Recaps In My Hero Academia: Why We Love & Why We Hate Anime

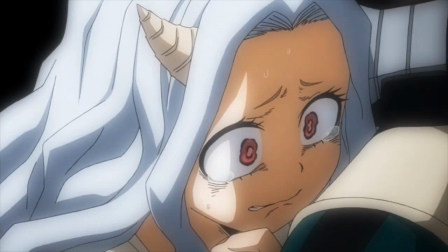249s
They would be much happier consuming the product that gave them all the information they needed to remember what was important, and not have to do homework to enjoy a show.
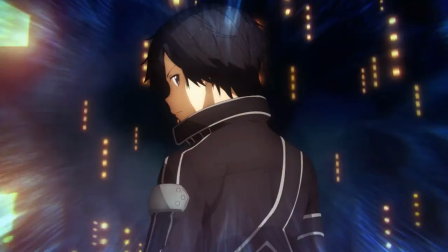258s
While enjoying the wonderful mess that is Sword Art Online, Alicization, World of the Underworld, guys, trust me, it's really funny,
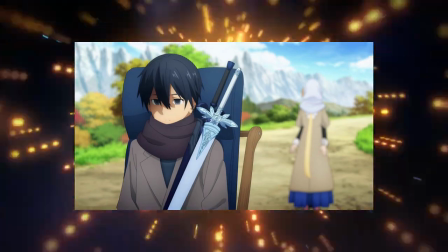266s
Kirito is doing a cloud, i love it i had the thought that watching the recap episode
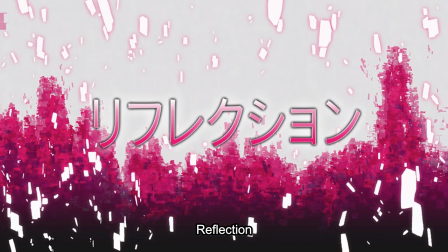272s
might be a good idea there are a lot of important names and ideas being thrown around
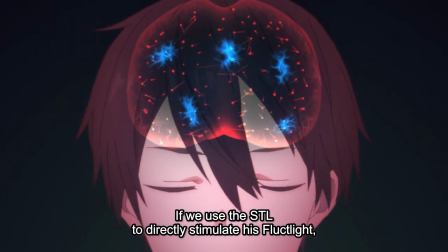277s
you got the flux lights the good forces the evil demonic
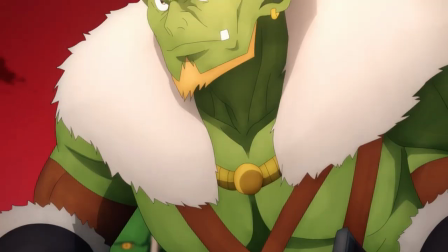282s
forces all their leaders the japanese military the
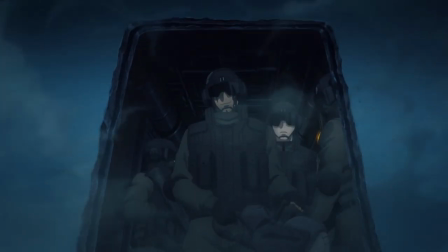287s
american hit squad people the giant floating turtle we're sitting
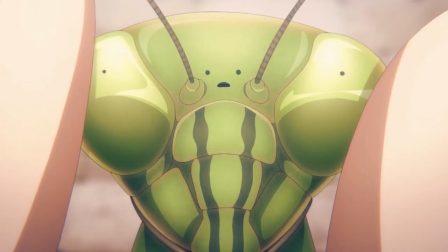292s
on this creepy fuck who squishes bugs and does
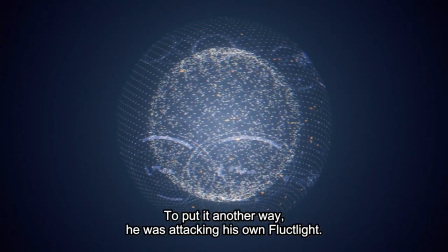300s
What's happening? A refresher didn't seem like that bad of an idea. Luckily, though,
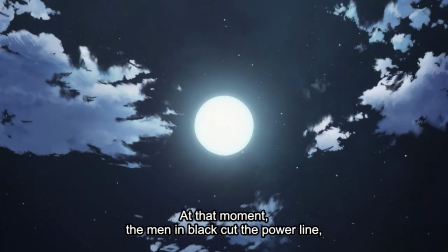306s
I came down for my high and remembered that they were going to ramble about all of these things during hours of exposition,
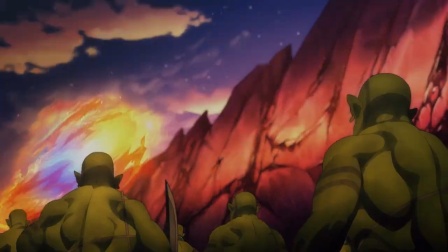315s
and that in the end, none of it really matters. Just watch the cool new particle effects.
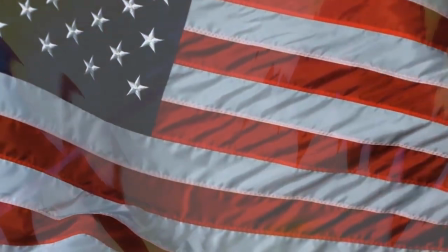323s
God bless America. My Hero does try to go above and beyond with its recaps.
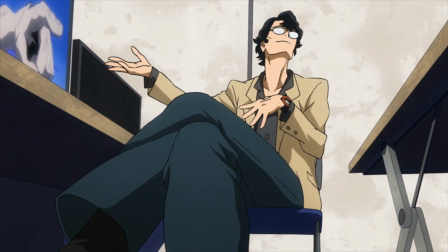330s
Most anime tend to just straight up recount the events, while My Hero interlaces some story elements to make it seem like an actual episode,
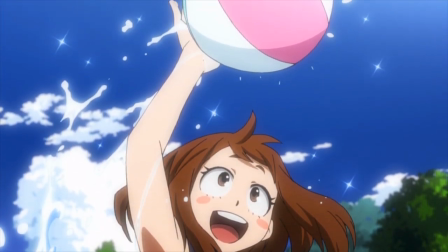338s
even if it's just filler content. Which, you know what? Good for them. A for effort.
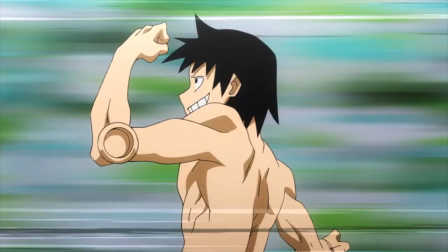344s
The episodes are fine. The pool episode in Season 3 was enjoyable,
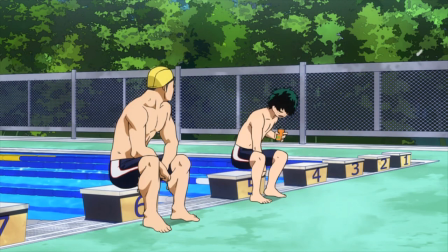349s
fluffy, summertime fun, even if the Midoriya and Ida reminiscing did feel a little forced.
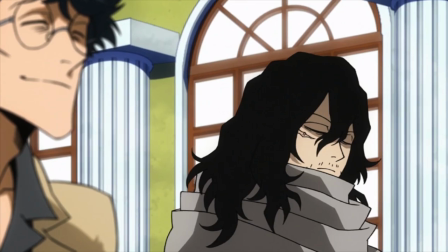355s
And I enjoyed the news journalist. The guy was pretty cool, and it was probably the most natural way a recap could be told in a story.
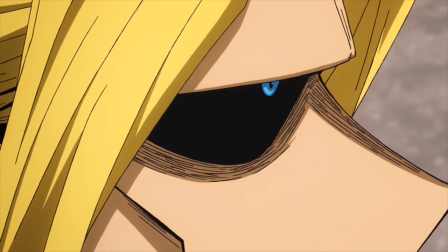361s
They even take the time to evolve Deku's character, as he reflects on those recapped events and we get to see how different he is from how he was going into the new season,
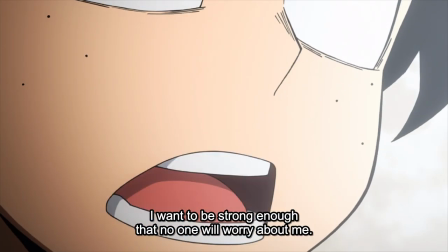370s
like his slightly new altered goal for becoming the best hero while also trying not to worry people like Daredevil All
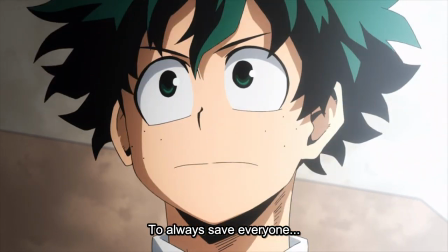377s
Might does. It's nice. The staff for the anime understand what they have to deal with, and they try to make the best of it.
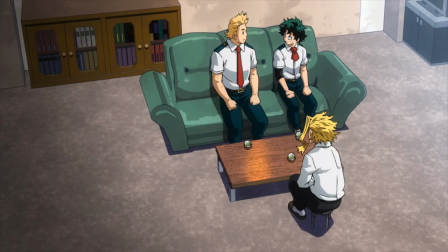385s
But man, oh man, do these episodes suck dick.
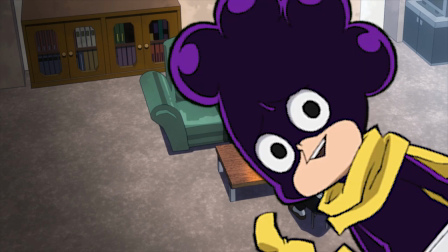391s
These episodes are a big dick that you gotta suck.
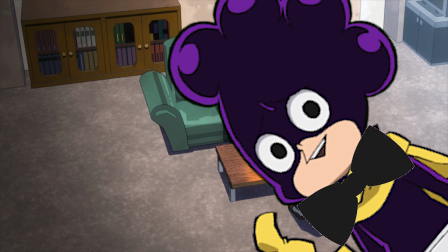394s
Now you can try and dress up the dick, give it a bow tie, drizzle some chocolate syrup on it, wrap it up in a tortilla.
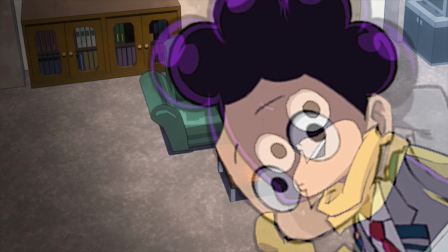402s
But we all know what it really is. It's a dick. And you gotta suck that dick.
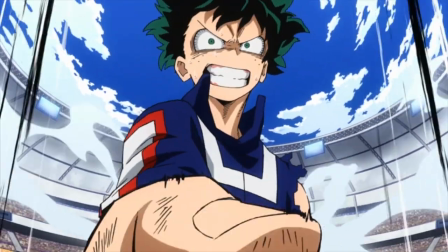408s
These are still episodes that consist almost entirely of content we have already seen multiple times. And if you are following the show as each new episode premieres, you end up disappointed at what feels like a waste of an episode.
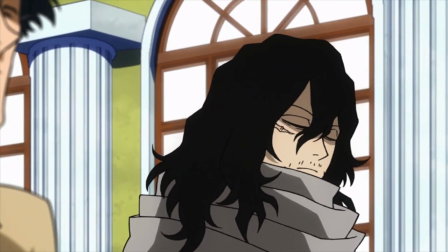423s
And it's even worse for My Heroes case, because they try to put effort into making it watchable,
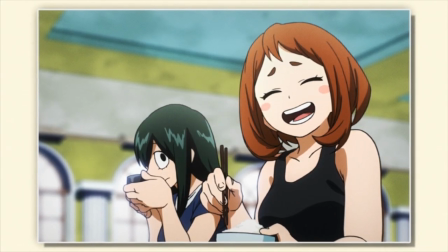431s
meaning you could be missing out on some genuinely great content. you feel obligated to watch it you
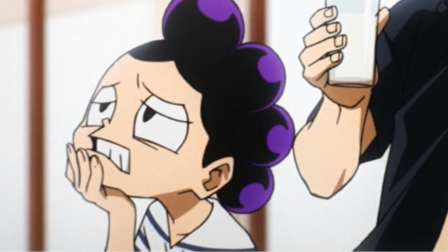438s
feel obligated to suck that dick you gotta suck that dick you just gotta do it of course this
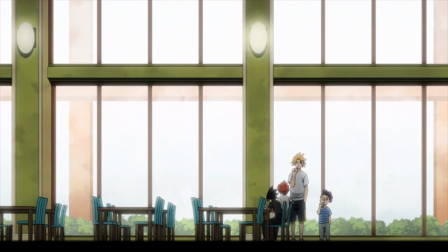444s
will still never be as bad as the old way of recaps where you had to suck a little dick each week but you still gotta suck a big dick
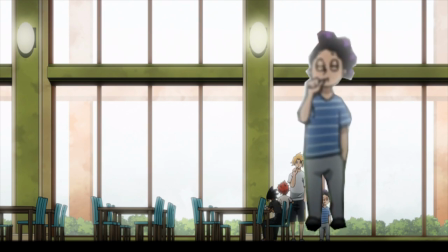451s
once a season what's worse sucking one big dick every 26 episodes or sucking 26 little dicks over a season
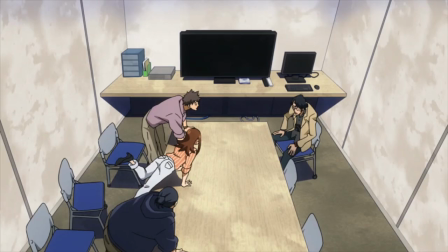461s
what this really boils down to is recaps are a punishment for people who
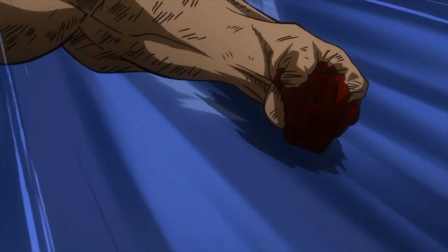466s
have the most investment in the show people like us we don't need a recap
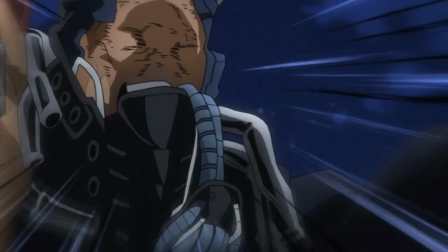471s
we know what happened and we remember it pretty accurately
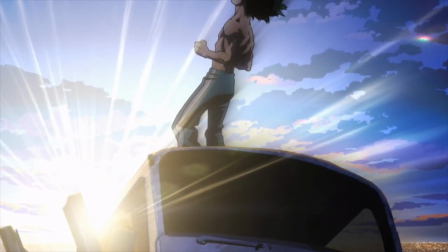475s
not only are we the type to re-watch episodes or at least our favorite moments
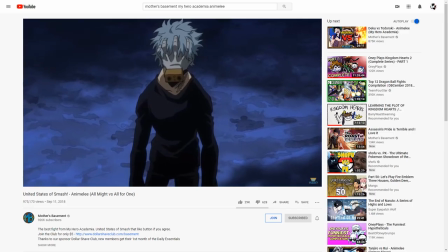481s
but we talk about it with others we share our opinions and thoughts we watch others doing the same.
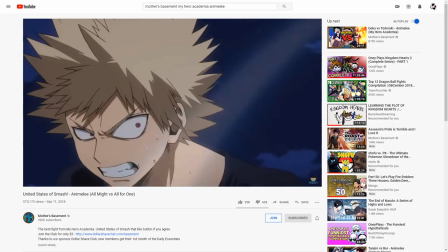487s
We know what happened. We just want to watch the new stuff, without being bogged down by the old.
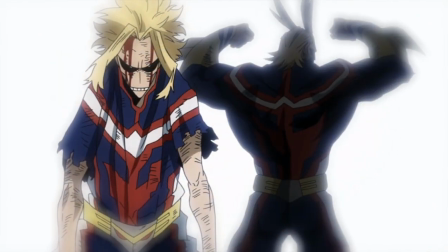493s
Unfortunately, recaps are just a necessary evil that comes with broadcasting a long-running shounen series.